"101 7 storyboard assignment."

ECUs, which is an extreme close-up. And you have got, because it's cartoon, you've got the whole world to play in.
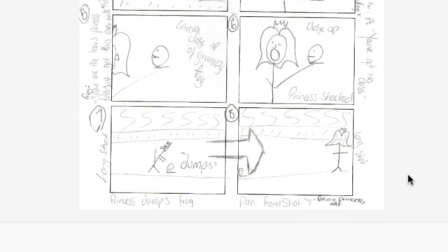2995s
So we go for a close-up. The princess is shocked. We go to this longer shot showing the action of the princess dumping the frog, and then it says here the pan, shot 7, follow princess off.
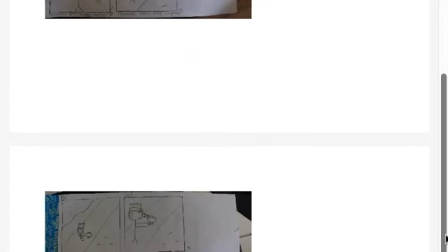3006s
Now you can do that, but make sure that you stop the action of the camera at some point in time and allow the princess to keep walking out of the shot.
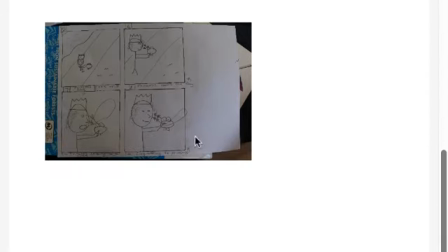3017s
Okay, so this, okay, we have 2. Nice. Let's see if we can get them any bigger.
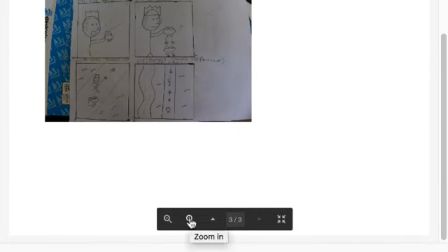3031s
Come on, gadget thing, ding ding.
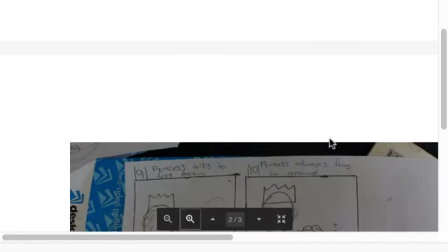3037s
Yes, no. So they don't get any bigger in here.
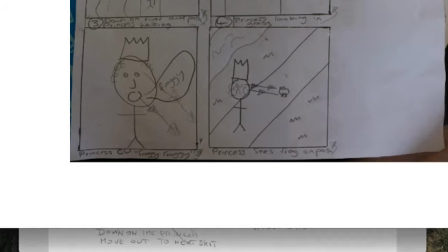3046s
There we go. Learning every day. Cool.
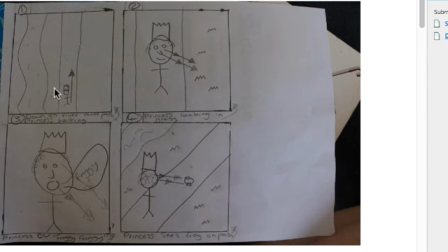3056s
So. Okay. So there's a bird's eye view on the river and path that the princess is walking along. If you make a decision,
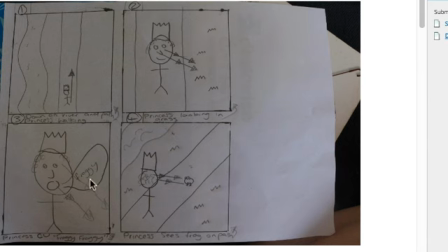3074s
if the path is going from the bottom left to the top right, just echo that in the bird's eye. It doesn't have to go specifically from bottom left to top right, but even if we get an inkling of that, it would be good.
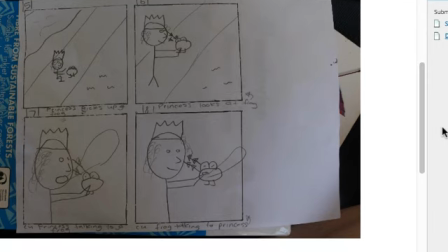3086s
Princess is looking in the grass, so we go to a close-up of her face, and then she sees the frog on the path. So currently we're all on the right side of her.
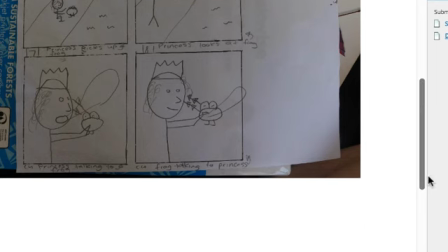3099s
She picks up the frog, looks at the frog, talks to the frog, frog talks to the princess.
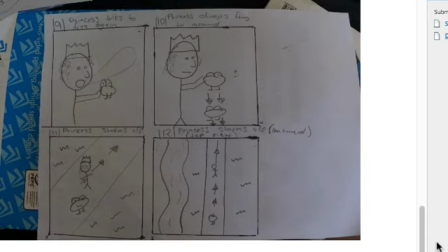3105s
So these 2 shots are exactly the same. They are going to look like a jump cut. So go for those shoulder, over the shoulder shots, and look for different camera angles and things like that.
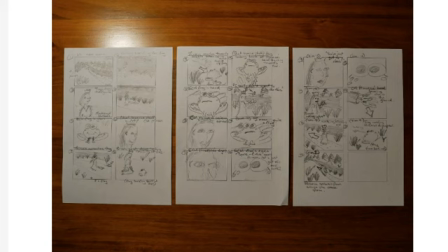3117s
The princess talks to the frog again, dumps the frog to the ground, walks off, and then we go back to this bird's eye bookend. Okay, we have 4 more. The student has given a really nice overall example of what is going on,
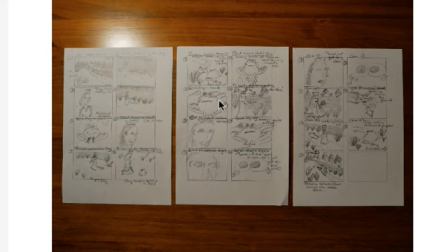3132s
and I can tell already from this overall we do get in closer, but he has the river coming from the top left down to the bottom right. We're on the left of the princess, left of the princess, left of the princess, right of the frog. That's a little bit straight on.
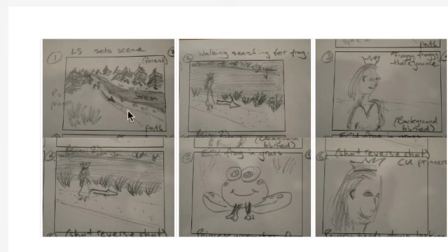3146s
The frog looks a little bit straight on, but we have this kind of coming from the far to the closer, to the real close-up on the eyes, to the extreme close-up on the eyes, which works really well. Let's have a look at the more detail.
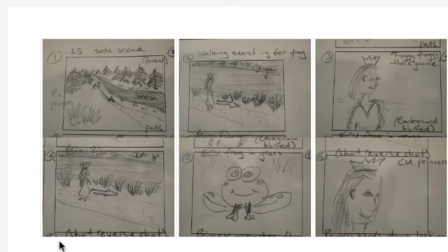3161s
Okay, so the long shot sets the scene, and that it does. A princess in a forest by a stream with a walking down a path. She's walking, searching for the frog.
Froggy, froggy, there you are.
The background is blurred and a nice bokeh effect.
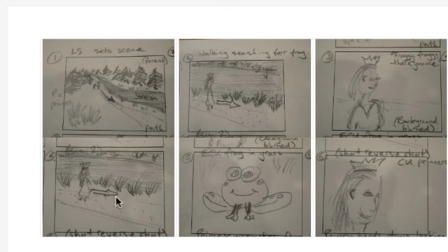3178s
Number 4, because actually this is to do with the next down. Similar to shot 2, she's still looking, so we've cut in closer to the princess and then back out again. I think eliminate this shot. It doesn't show us anymore as the audience.
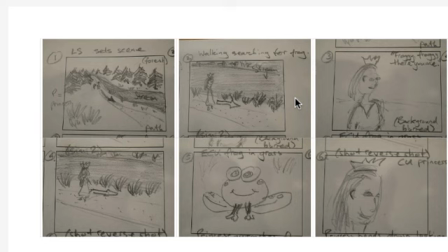3195s
What it does is it pulls us in towards the princess and then throws us back out again. It says, hey, here's the princess, but you're not allowed to know anything about her. Let's just push you away again. So physically what you're doing with your shots as you're going in for closer is you're just gently pulling the audience away.
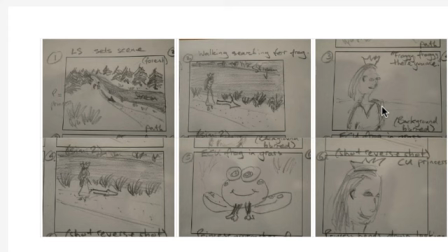3213s
And as you go further away, you're just gently pushing the audience away. So have a think about whether you want to lure the audience nearer or whether you actually want to push them away.
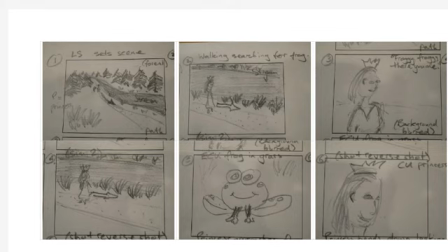3224s
So if we go from this shot here, froggy, froggy, there you are, to actually the frog in the grass, that would go really nicely.
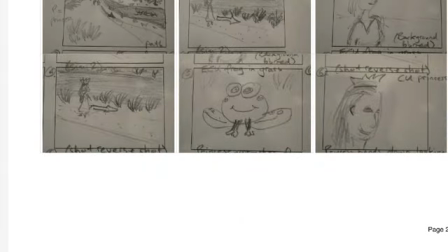3231s
Now here we have the reverse shot of the close-up of the princess.